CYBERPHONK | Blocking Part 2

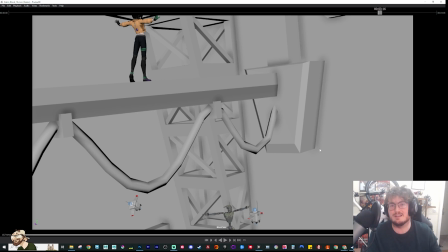58:13 You don't go in and it always ends up looking how you expected it to. It always evolves and it typically improves, but you don't necessarily go in with like a very hard focused vision and you just make it and then it's done. At least that's not how I find it works. I
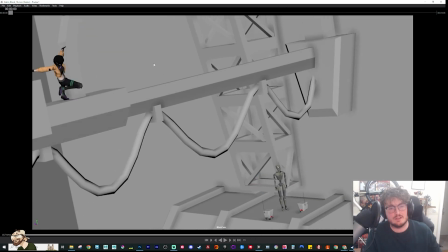58:36 do want to play a little bit with just getting a bit more of a time onto her antic for this swing, because it just comes out of nowhere here.
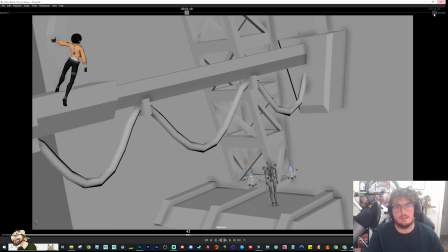58:43 So I want to just go bum kind of thing. So I'm just going to add a key in there just so that we get a little bit of an antic time
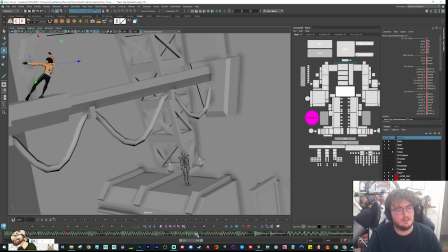58:53 there, because right now it just goes out then back in again. So I want to spend some time easing into that. So let's remove this key. Just do a little ease out.
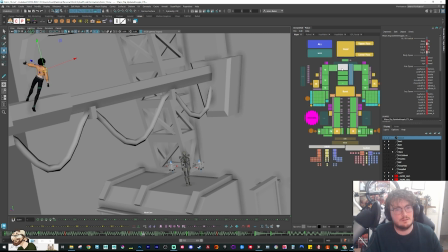59:08 Now I'm going to lead a little bit more with the foot.
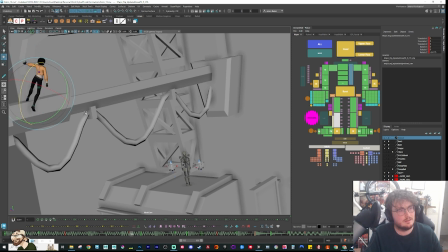59:25 Drag the leg back. Just get the spine going first.
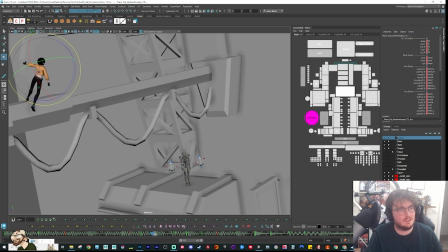59:35 Then we ease in.
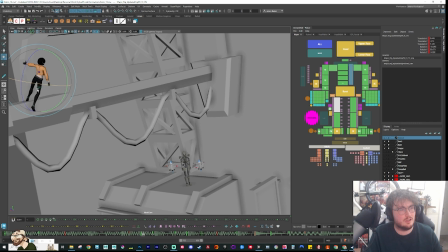59:40 I'm going to keep the leg behind, so that comes in later. So I want to get the arm in last. Well, actually, yeah, that's a good point. To get the arm in last, I'll need to go first. I need to ease in with the foot.
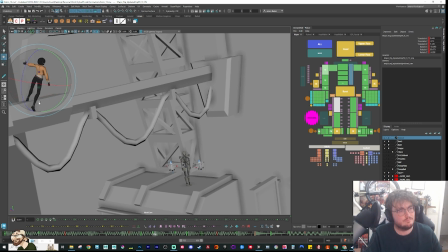And again, it's just trying to define those beats as clearly as you can. So this is why it involves tighter spacing.
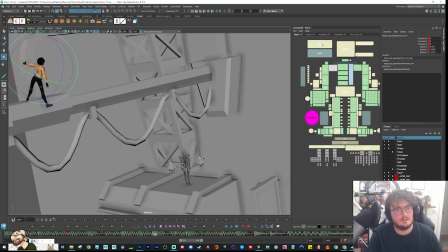Then we ease in. Get a tighter foot arc as that comes around.
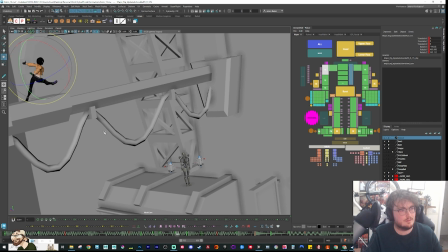Still might delay the arm more here.
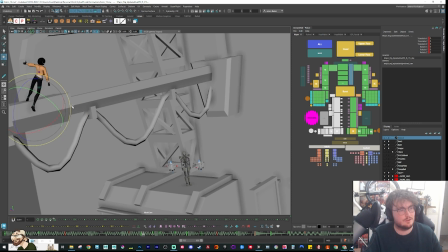60:52 I might need to actually lead with the foot here. So let's have that foot come in earlier. Like this. Then we separate the timing so it overshoots and then it's already beginning to ease out.
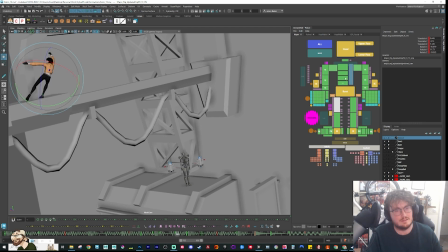There you go.
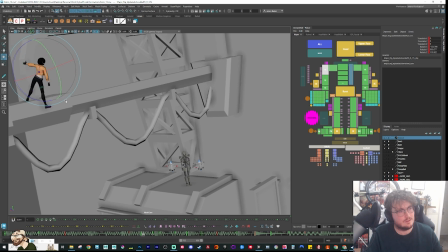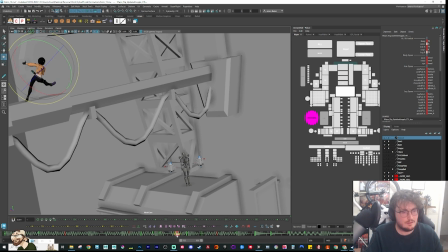61:28 And then in here, I'm going to play with that timing a little bit more. Just to give it a little bit more of an ease out again.
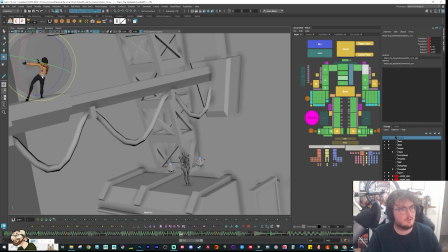61:44 Just so we can get a bit of drag on that hand.
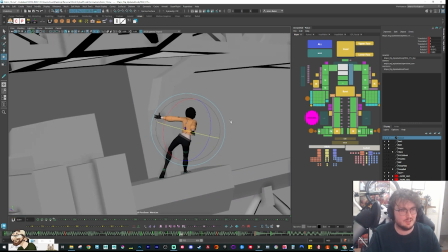61:51 And then delay the chest. I know we're doing this really small in screen space. Should probably just made that bigger so you can actually see what I'm doing.
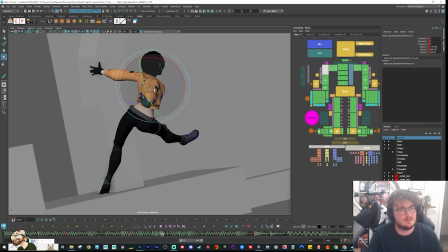62:02 It might have to go a little less. We may just have to play with depth a bit in here. Something like this.
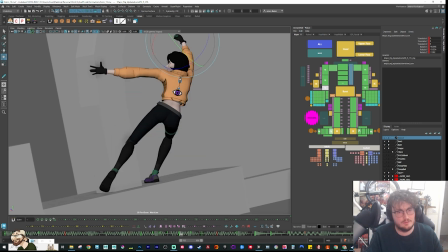62:19 Then the foot comes through.